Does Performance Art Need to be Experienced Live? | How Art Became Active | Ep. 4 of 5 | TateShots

Hi, my name's Jackie Klein and in this series we're going to be taking a close look at what's called performance art, exploring five different ways in which we might encounter it inside and sometimes outside the museum.
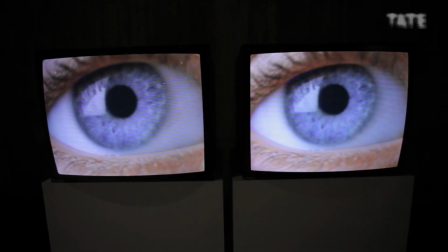We'll also be trying to answer questions like why are these people dancing in a museum?
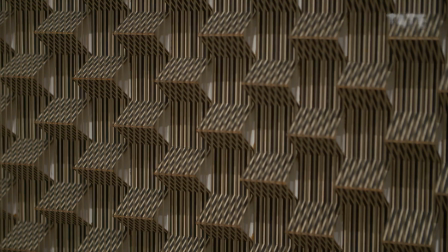Why am I allowed to touch this? And is this really art?
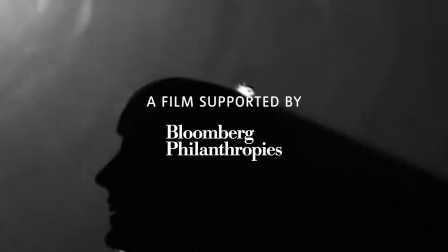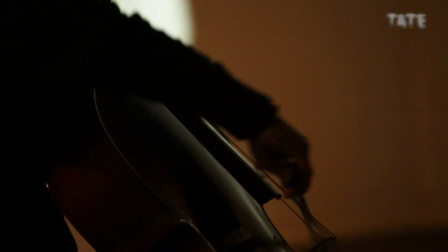Here's a brain teaser. Does live art need to be experienced live?
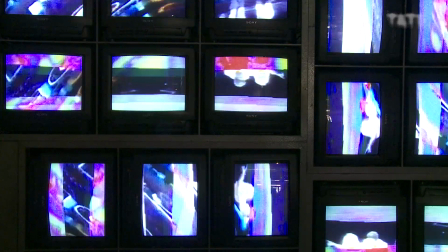In this episode, we're going to be looking at artists who've used film, video and photography in combination with performance art.
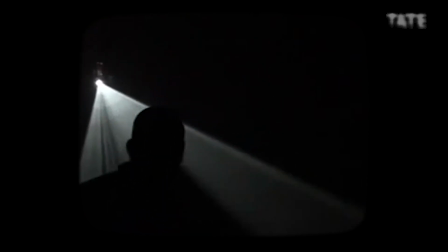What happens when someone pulls out a camera? Think about all of the clips we've seen so far. None of these have happened live in front of us. Recordings are an essential part of how we experience performance art.
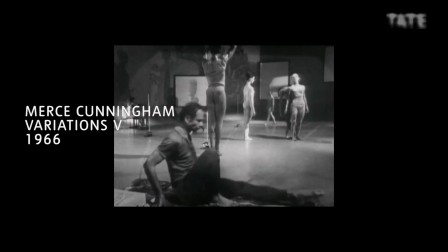In episode one, we saw how the pioneering dance choreographer Merce Cunningham opened up new possibilities for movement in art.
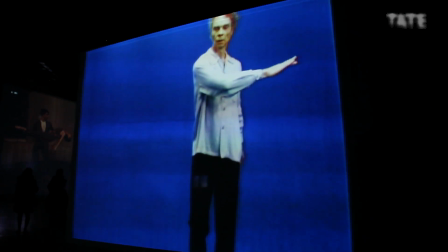but there was another equally important aspect of his work, his collaborations with the filmmaker Charles Atlas.
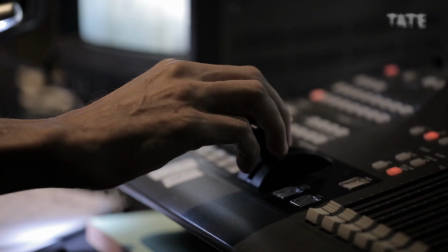I worked with Merce Cunningham on and off for over a period of 40 years.
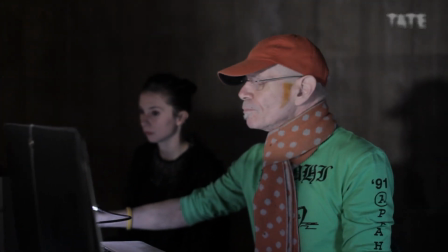We worked on pieces together,
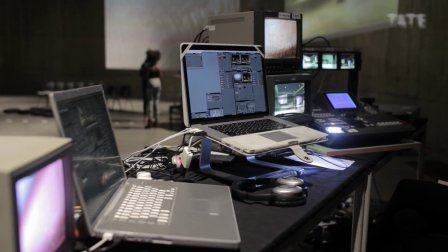the pieces that were made first for the camera, because we were making films, and so we wanted the films to have their own integrity. Since they became widely available in the 60s, cameras have been used by artists to document their performances.
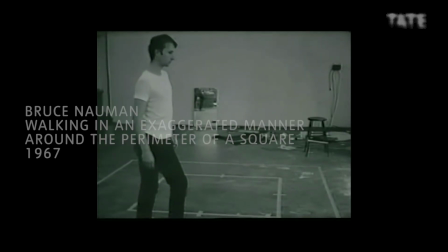The American Bruce Nauman was a pioneer of this.
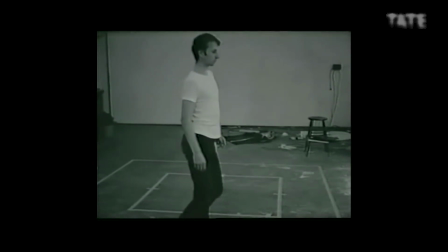He believed that anything he did in his studio was art, so he set up cameras there to capture his actions.
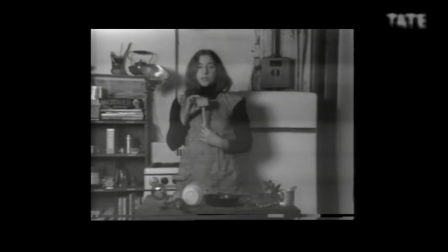Some performances never even encounter a live audience.
Tenderizer.
They're completely staged for the camera, not so very different from something you'd see in the cinema.
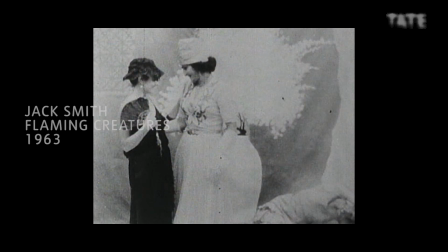This is a film by the artist Jack Smith, where participants perform for the camera.
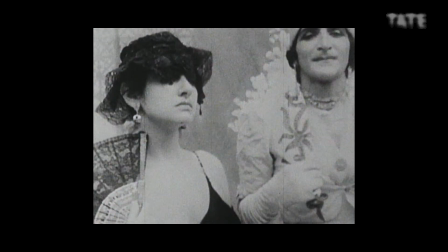But Smith took things one step further.
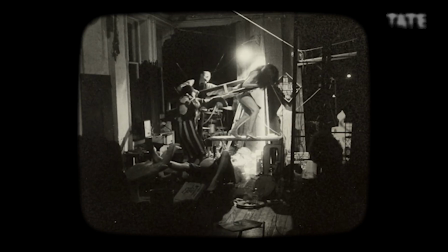At his New York screenings, he'd get up on stage and start performing in front of his films, making the film screening into an event. The artist Joan Jonas has also explored merging live performances with video projection.
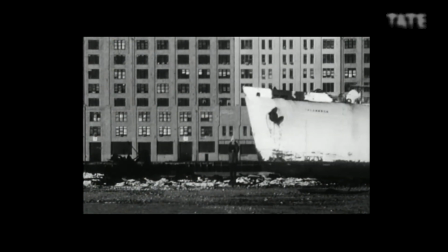In the 60s, I saw happenings and performance by visual artists. And that inspired me to shift because I saw that I could make a much more dimensional work because there wasn't really such a thing as installation art at that time.
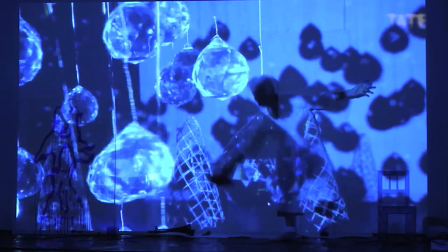and also the minute I started performing I loved to perform and I could see that I could develop my gestures and images through
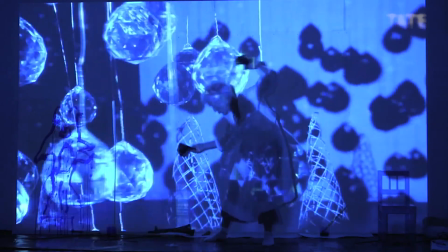working with my body.
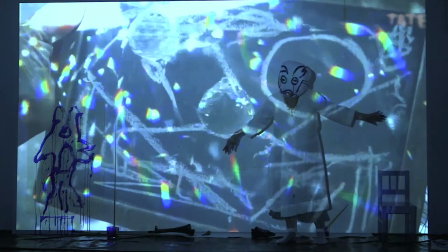These artists are asking what happens if we rethink the idea that a film is something that we just watch?
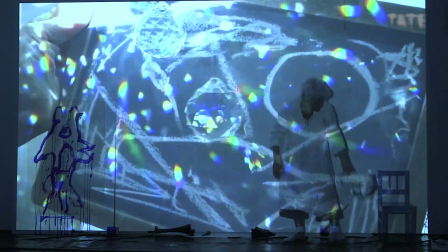What if it's something we experience?
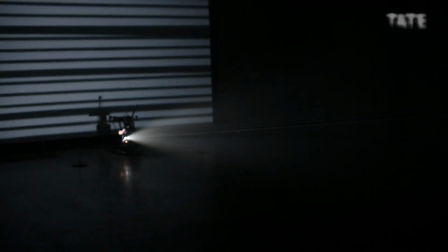British artist Liz Rhodes completely reversed the idea of a film screening by enabling viewers to walk through the projection rather than just looking at it. The actual spacing of the screens, the two screens, is very critical to it.
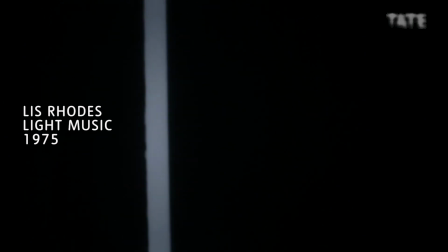It was, in a sense, an opposition to commercial cinema,
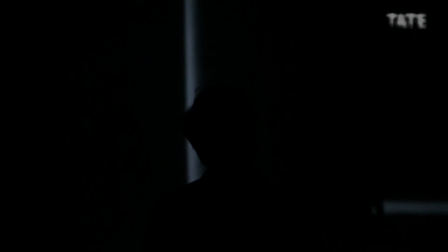where the screen is very dominant and the audience sits. Aldo Tambolini combined completely different media, performance, film, poetry and political protest, to create a unique experience. You wanted your audience to be part of as much as you can, even with the seating in the place.
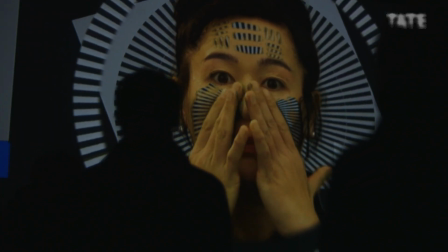All these examples show how the availability of technology has allowed artists to find different ways of tackling
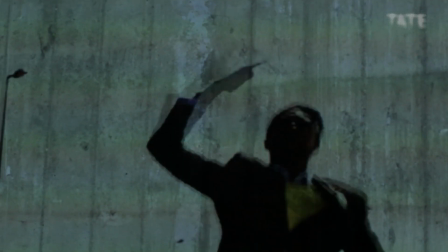the ephemeral nature of performance and expanding the limits of what we can experience inside the art gallery. In the next and final episode, we'll be looking at artists who've sought to engage with life outside the gallery to ask the question, can art change society? See you then.